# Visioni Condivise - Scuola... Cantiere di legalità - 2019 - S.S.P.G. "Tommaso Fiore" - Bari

chiama Ciro, parla di un bambino che vive a Napoli, nella zona malfamata.
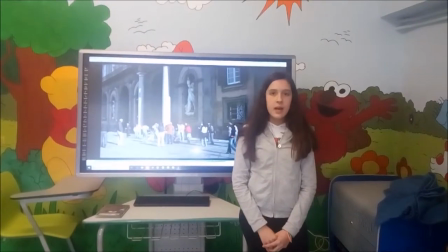Non riesce a vivere la sua infanzia come dovrebbe, perché entra subito a far parte della microcriminalità.
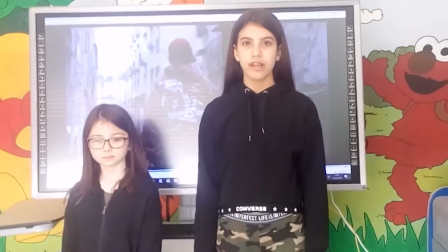Il regista Stefano Benvenuto nel film usa colori molto scuri,
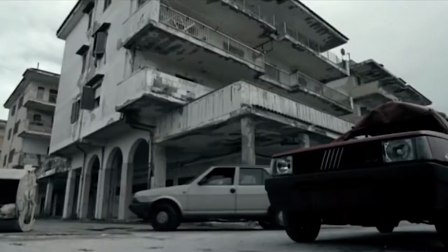tipo il grigio, il blu e il nero, che rappresentano la tristezza dei bambini.
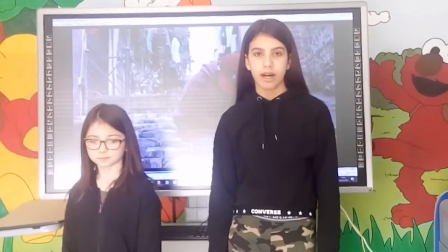In alcune scene possiamo notare immagini zoomate, carrellate e panoramiche.
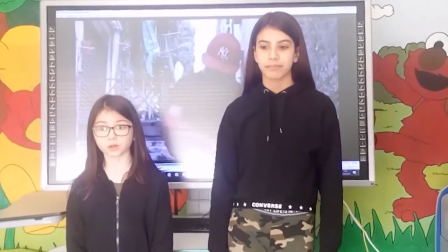Le immagini zoomate sono presenti quando il bambino Ciro ruba il Rolex
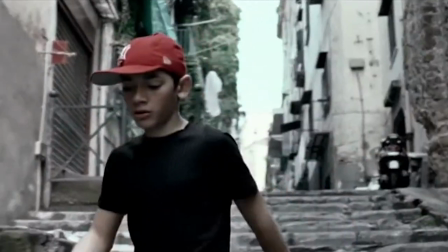al signore ricco, facendo vedere la ferita sul polso.
Avete visto che cosa hanno fatto?
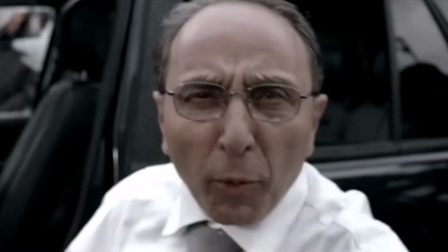Guarda, hai visto pure? Guarda un attimo!
Le scene panoramiche sono presenti
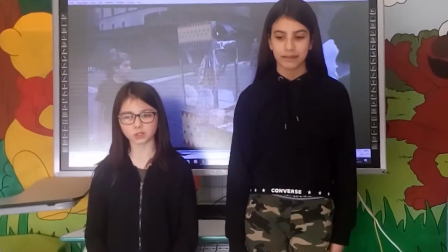quando i due bambini sono nel centro di Napoli, per far vedere dove essi si
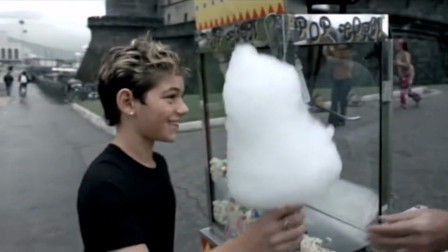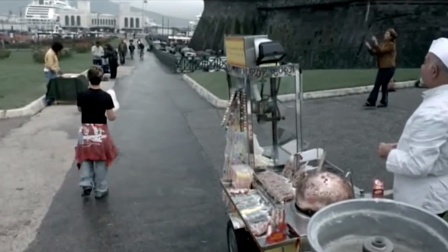trovano. La scena che mi è piaciuta di più di questo film è quando il bambino minaccia il cane perché ha paura,
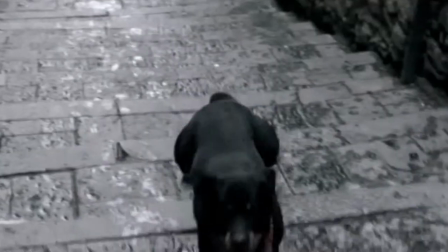pur essendo armato di un martello. Dopo, quando il cane si allontana, lui si accorge che si era fatto la pipì addosso.
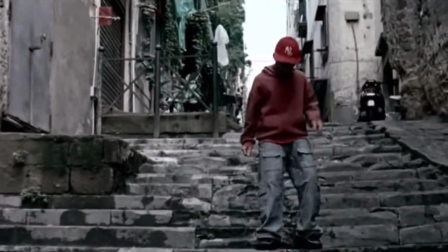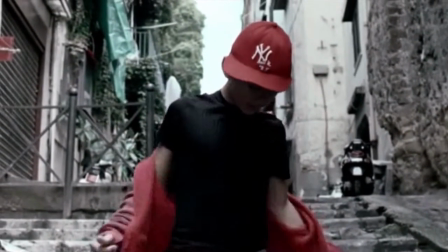La mia scena preferita è quando il ragazzino crea delle ombre sul muro del suo palazzo. Infatti, secondo me, voleva cercare di recuperare la sua infanzia, che ormai era andata perduta.
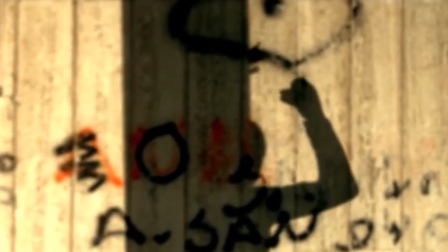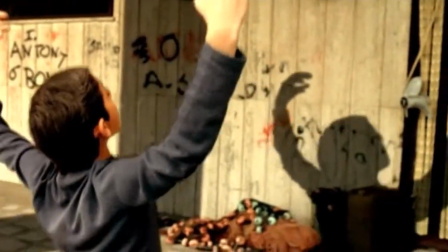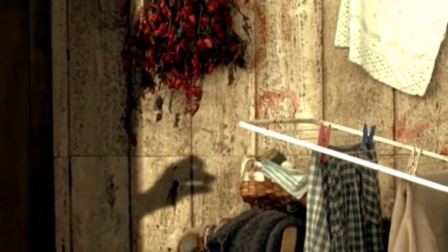Il bambino fa dei giochi con delle ombre perché non si sente parte della sua vita, ma una semplice sfumatura. Perché i bambini della sua età dovrebbero andare a scuola o giocare, invece lui è costretto a rubare. Le scene che rappresentano l'infanzia di Ciro sono quando va a mangiare il zucchero filato e quando va alle giostre.
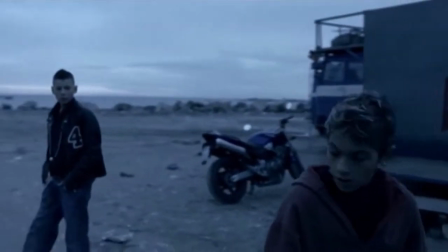Prende dei gettoni e si avvicina alla giostra dei piccoli.
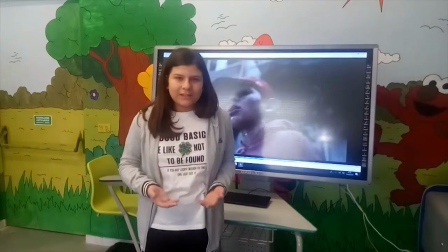È come se ricordasse la sua infanzia perduta.
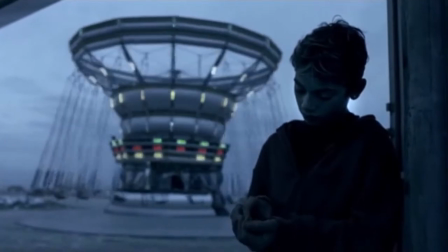È giusto che i bambini devono andare a rubare per avere dei soldi invece di andare a scuola per imparare. Il film Samsung e Little Cat parla di due realtà parallele che si incontrano in un determinato punto del film, sconvolgendo le vite delle due giovani protagoniste. Il mezzo con cui queste si incontrano è una bambola che appartiene prima a Samsung e poi a Little Cat.
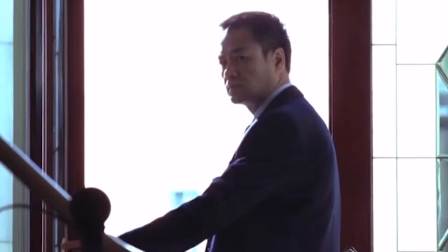Il regista ha fatto un'ottima scelta inserendo delle panoramiche che mostrano una visione dall'alto verso il basso,
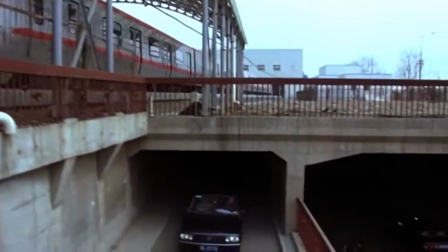mettendo in netto confronto la realtà ricca e quella povera.
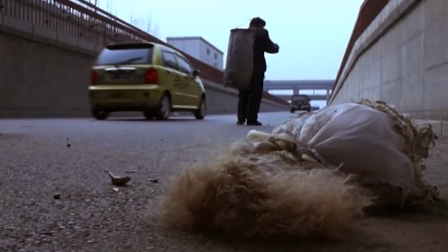Nel film di John Woo ci sono alcuni diritti che non vengono rispettati in alcune parti del mondo,
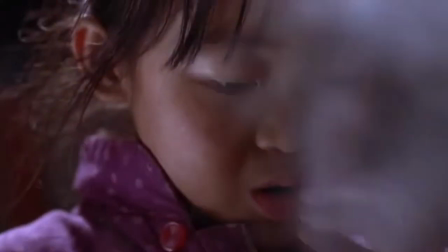ad esempio il diritto all'istruzione, ad esempio Little Cat che non può andare a scuola, oppure lo sfruttamento minorile.
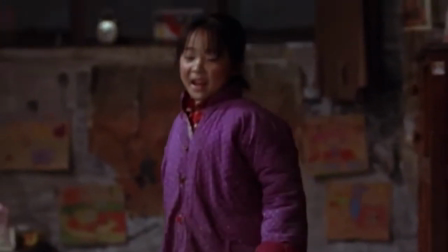Ciao Mao! Ciao nonno! Che c'è?
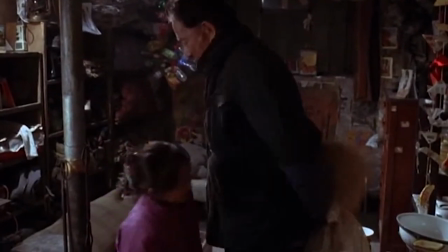Che c'è? Guarda! Che c'è? Guarda cosa ti ho portato!
La scena che mi è piaciuta molto è stata quando il nonno e la bambina vanno al mercato.
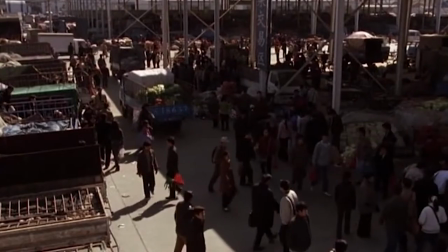A me questa scena mi è piaciuta molto perché il nonno si sacrifica per la bambina.